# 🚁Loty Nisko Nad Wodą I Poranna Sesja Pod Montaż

Ale jestem zadowolony. Parę razy sygnalizował obstacle avoidance, co jest ciekawe, pomimo że te gałęzie są tutaj cieniutkie. I też leciałem bokiem, starałem się też polecieć trochę bokiem, żeby te ujęcia były ciekawsze. No dobra, przejdziemy zaraz do drugiej części programu. Ja zmienię baterię i po przerwie wrócimy. Teraz sobie zobaczymy, co ja mam tu. Ekran się nagrywa cały czas. Więc muszę wrócić do głównego punktu programu. Sprawdźmy, jak satelity, 14, 16 satelit cały czas, czyli bardzo dobrze. Mam jeszcze godzinę 12 na tej karcie, czyli też bardzo dobrze. W tej chwili nagrywam w 48 klatkach na sekundę po to, żeby móc trochę zwolnić w razie czego. I zrobimy sobie taką rzecz, a mianowicie chcę trochę perspektywy złapać, czyli podniosę Mavica i pokażę, jak wygląda ten obszar rzeki. Trochę przelecę nad rzeką z kamerą w dół. Chciałbym pokazać właśnie perspektywę. Zatem zaczynamy.
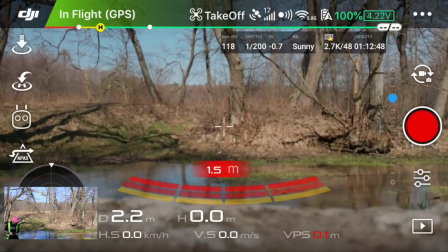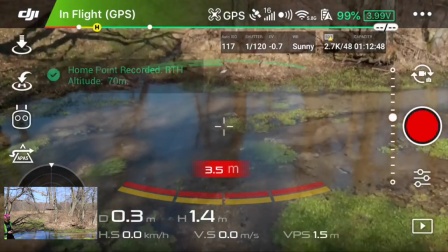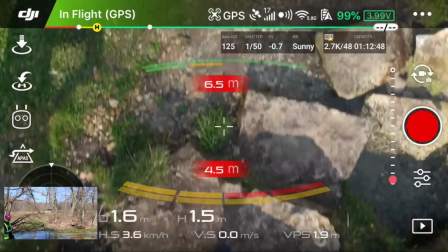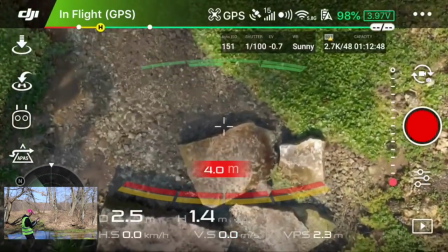Dobrze, i teraz przejdę już do trybu tripod.
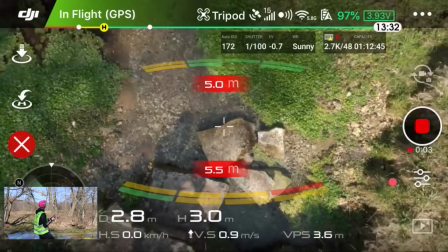Zacznę nagrywać i wznoszę się. Spokojnie się wznoszę i bardzo równy, spokojny lot do góry, po to, żeby pokazać perspektywę.
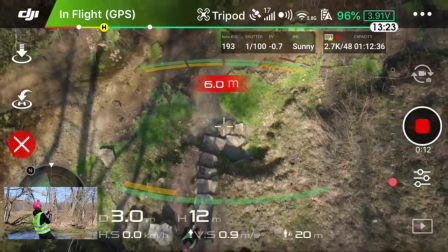Bardziej patrzę się na drona niż na ekran. Fantastyczny ruch.
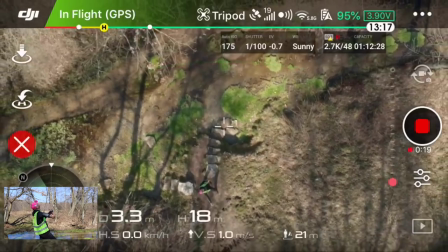Za chwilę pokażę rękę, to znaczy, że mnie widać. Pamiętajcie, że z każdej takiej sekwencji ja wykorzystam niewiele.
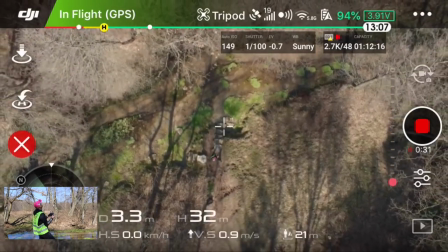nie ma potrzeby, żeby wykorzystać aż tak bardzo wiele. Ewentualnie zrobimy time warp, przyspieszenie.
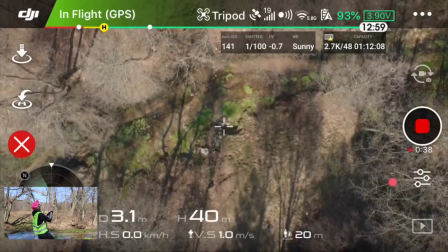Jestem w 48 klatkach na sekundę, to mi umożliwia pełne pole manewru.
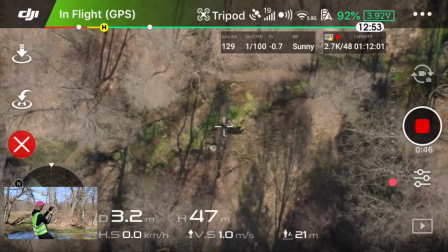Ok, w tej chwili jestem na 45 metrów. Wystarczy.
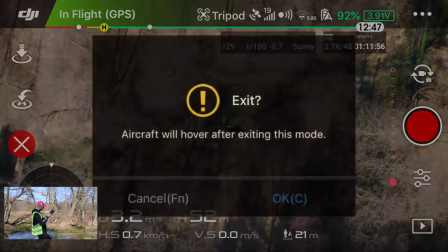Wyjdę z trybu tripod. Ok.
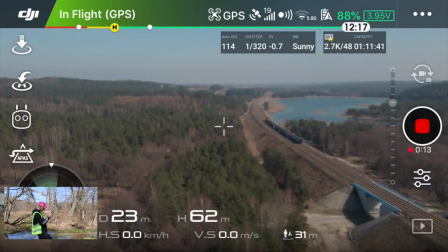Nagrałem przy okazji pociąg, który tutaj jedzie.
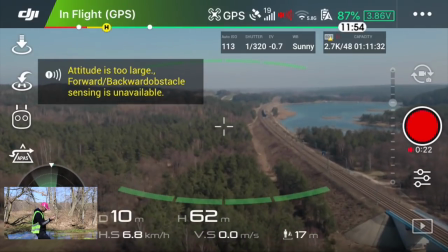Potnę za tym pociągiem. Ok. W każdym razie, co bardziej chciałbym nagrać, bo tutaj jestem trochę pod słońce.
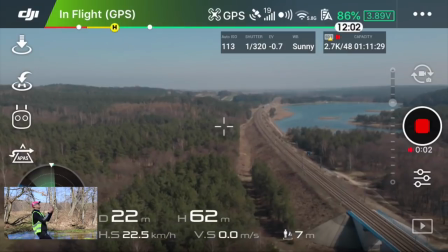Chciałbym nagrać całą sytuację. 62 metry.
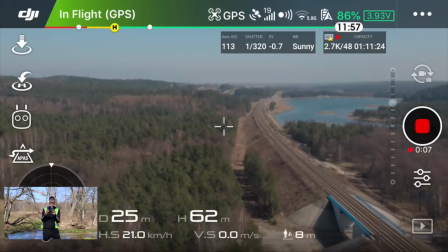To mi pozwala na to, żeby latać bez problemu, bo nie powinienem się w nic wpieprzyć.
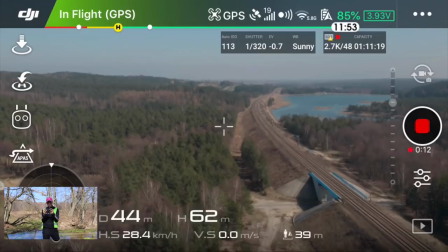Ale zawsze mam obstacle avoidance i to jest to.
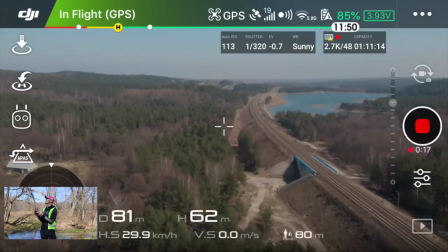Teraz go dość dobrze widzę, tym bardziej, że Mavic Air lata u mnie na CE, czyli on nie poleci zbyt daleko.
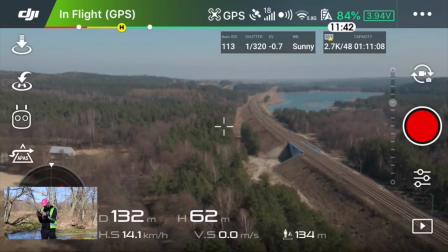Ok, wracam. To było to drugie nagranie. Pokażę to mniej więcej tak, bo ta zieleń tutaj jest intensywna.
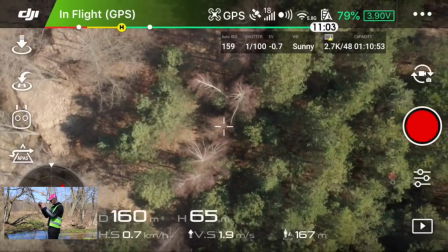Mogę się jeszcze trochę wznieść, żeby to pokazać lepiej.
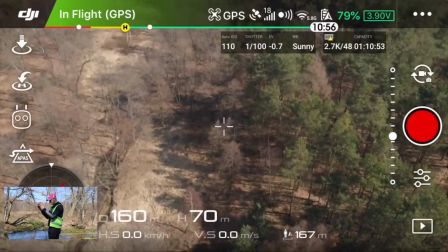Zobaczmy tylko, jak ja się nawiązuję do swojej pozycji. Mógłbym być odrobinkę wyżej.
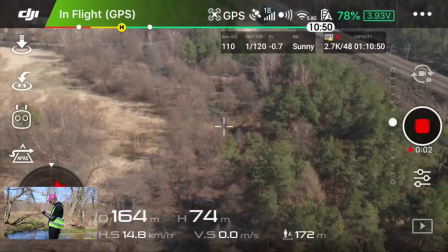Do tyłu.
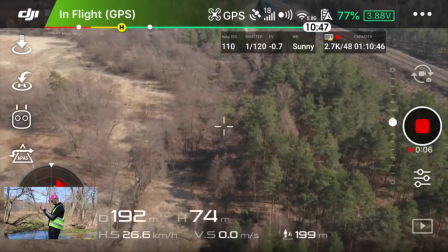Żeby pokazać całość.
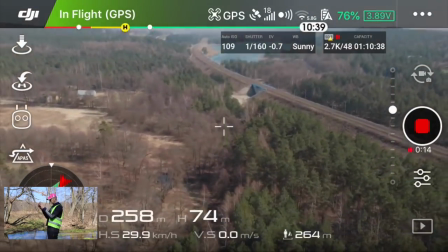Już powinienem założyć filtr 8, bo mam jednak shutter speed za szybki, a mam w tej chwili filtr 4, więc
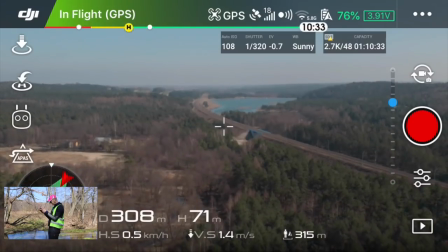też nie wziąłem tego pod uwagę. No dobra. Teraz się trochę obniżę.
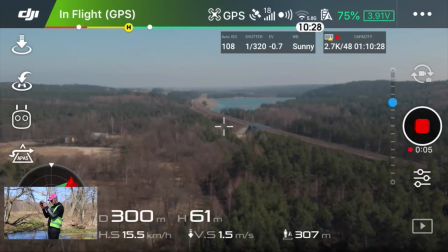Pamiętajcie, że zawsze mogę wykorzystać te ujęcia odwrócone.
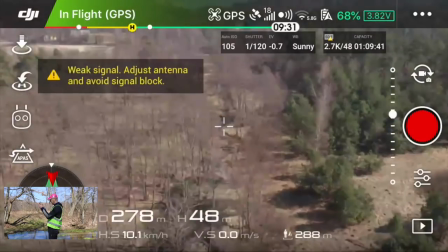I teraz podniosę trochę kamerę i polecę do przodu.
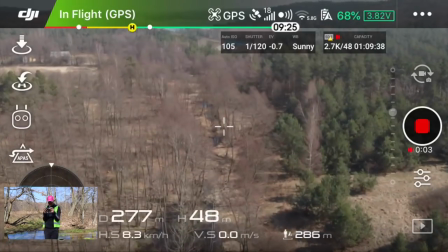Mam bardzo fajną miejscówkę, bo tutaj praktycznie nikogo nie ma dzisiaj. Także jest mega fajna miejscówka.
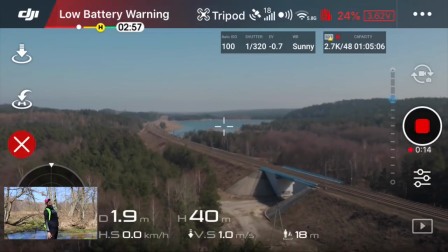To jest moje ostatnie ujęcie i to właściwie tyle.